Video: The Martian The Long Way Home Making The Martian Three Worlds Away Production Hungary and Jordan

It really wants to make things look real and feel real. It's a tremendous difference. Yeah, I'm trying to make it. He's like, strap in, and then he doesn't, you know, we're not there for a long time, and even if we are, you know, he doesn't tell us.
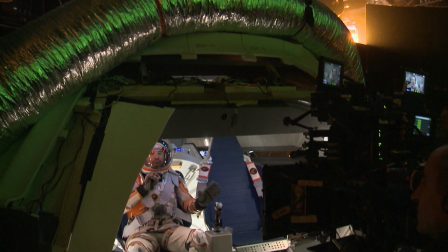[8:32] Here we go. Ready, and action.
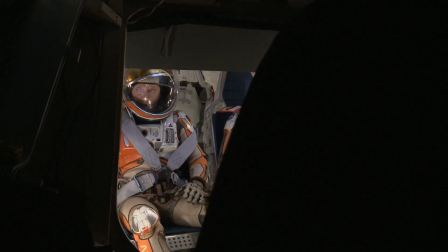[8:36]
One scene where we're sitting in the chairs before we launch, suddenly I hear, okay, chair's down.
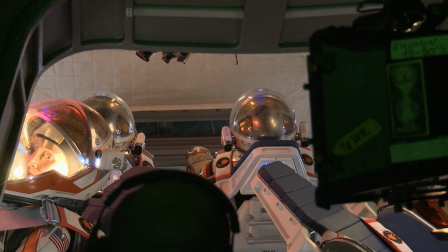[8:42]
I said, what chair's down? And suddenly, chair goes down. I was like, really? No, no, no, this is not happening.
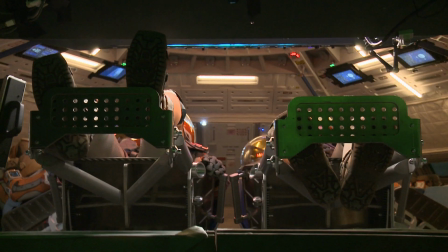[8:48]
And then, like, without telling us, really just went, okay, they're launching. And the whole thing, like, went off, Like, I wasn't in, like, a theme park. You can't fake that reaction, you know? Like, if you know what's happening or if you're, like, pretending to, you know?
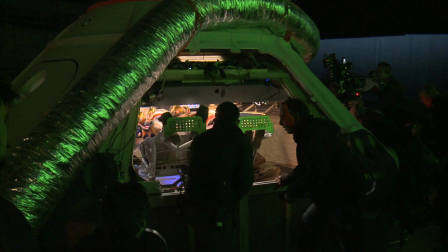[9:07]
And that's why he shoots with four cameras, five, six cameras sometimes, and then makes sure that he gets a close-up and a medium on everyone.
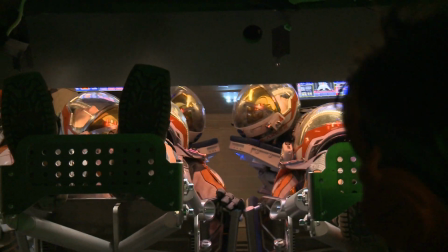[9:13] Cut! Cut, cut, cut! Cut, cut, cut, cut, cut.
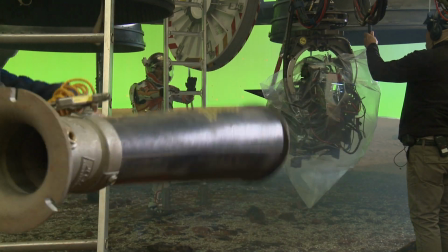[9:19]
You can't shoot the entire film on stages,
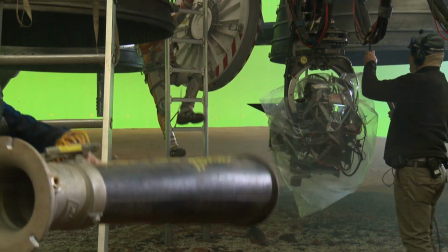[9:22]
so it was looking to where can we basically recreate the wider planet surface.
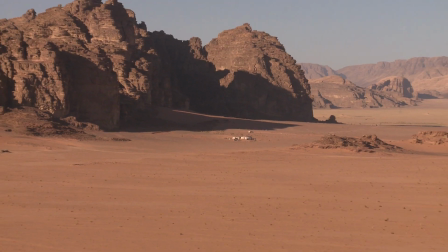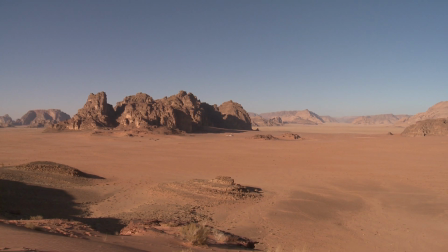[9:37]
We looked extensively and we've settled in Wadi Rum in Jordan which we have shot before on Prometheus so we know the location. On this one I thought better go back and shoot there on the ground because it's still one of the most remarkable deserts I've ever seen.
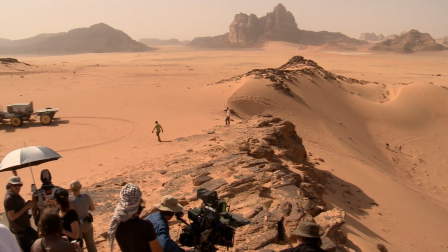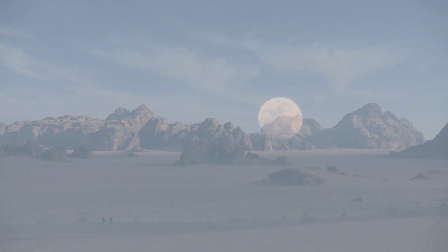[10:02]
We are in the south of Jordan. Wadi Ram is called the Valley of the Moon. Wadi Ram changes colors by the movement of the sun.
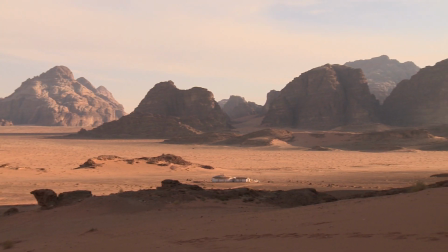[10:13]
If you pass by a location and then a couple of hours you come back, it looks completely different. We're filming in a UNESCO World Heritage Site and for that various permits and permissions need to be sought.
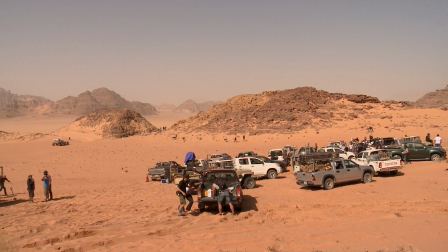[10:28]
There's next to no infrastructure, so everything you bring here you've got to bring yourself. Whilst you're looking at me and behind me is no doubt great big huge vistas,
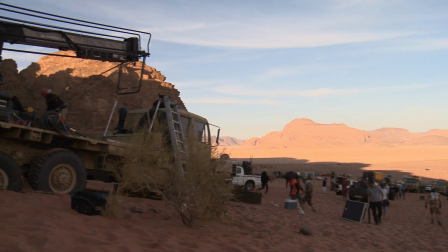[10:36]
if you happen to spin the camera through 180 degrees there's about 55 pickups, trucks, tents,
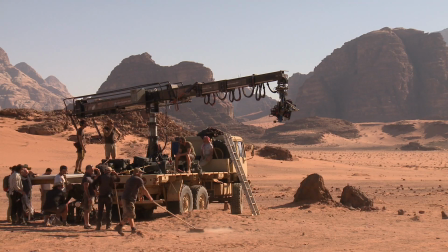[10:42]
mobile loos, 50 foot super techno cranes, we've got army vehicles, you name it.
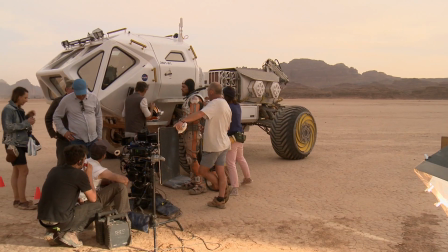[10:48]
Basically to allow everybody here to have a cold bottle of water, have their food, get the actors on set, make sure the cameras work and and indeed our director sitting in an air-conditioned easy-up.
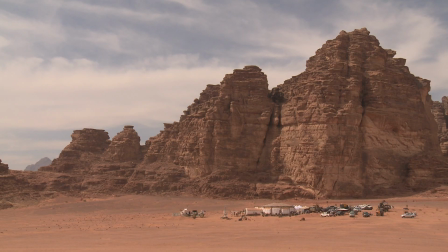[10:58]
This is the hab, so this is hab number two because we built exactly the same set on stage in Budapest which we have shot a huge amount of the scene.
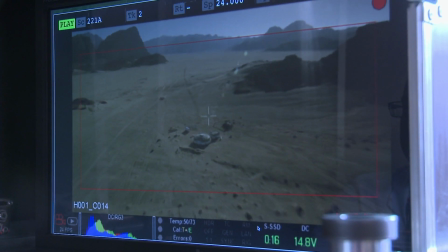[11:08]
We're now shooting all the big wide exteriors.
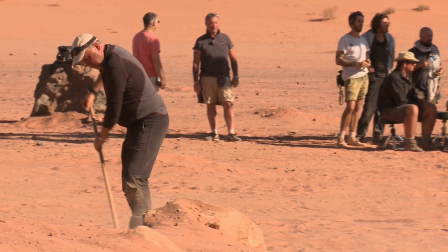[11:14]
The environment here has got a lot of desert type plants which we weren't allowed to remove. So the first job was organising with the National Park people what we could and couldn't do.
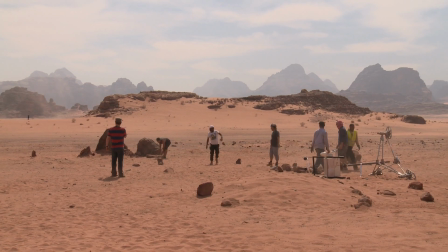[11:25]
We were allowed to cut down the plants probably by about a third. Then we covered them with a canvas material,
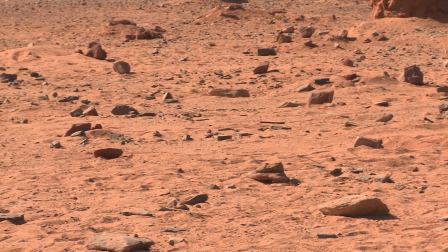[11:32]
painted a sand colour and then dressed on top of that sand rocks to make them merge in with the landscape that was already here.
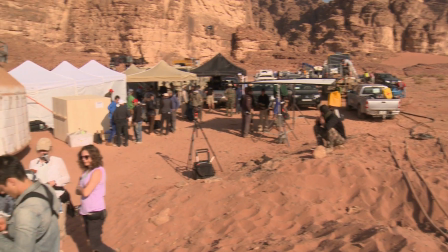[11:39]
In and around the HAB we had to recreate post-storm on Mars so we
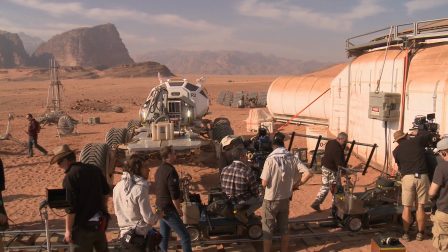[11:45]
drifted lots and lots of sand up against the Hab and generally as I said recreated the situation we had back in Corda Studios. We're moving location to location here within the park so you know none of it is on
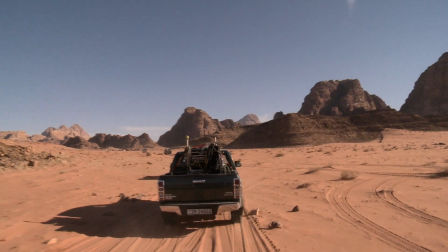[11:59]
tarmac roads a lot of us not on any roads whatsoever so everything is having to be four wheel drive six wheel drive to
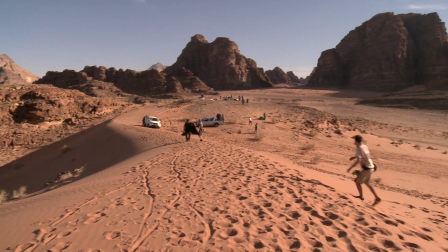[12:08]
the top of massive sand dunes and hillsides in the middle of nowhere.
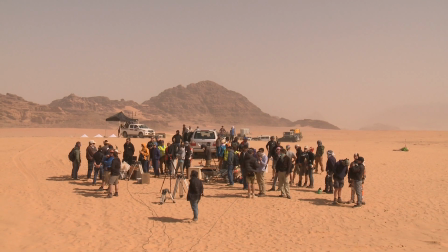[12:13]
When you got a total of seven cameras and four camera teams and a helicopter unit
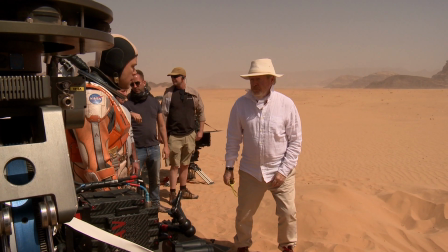[12:18]
and then Ridley Scott directing it's a large beast to try and we don't try and control it but you try and manage it.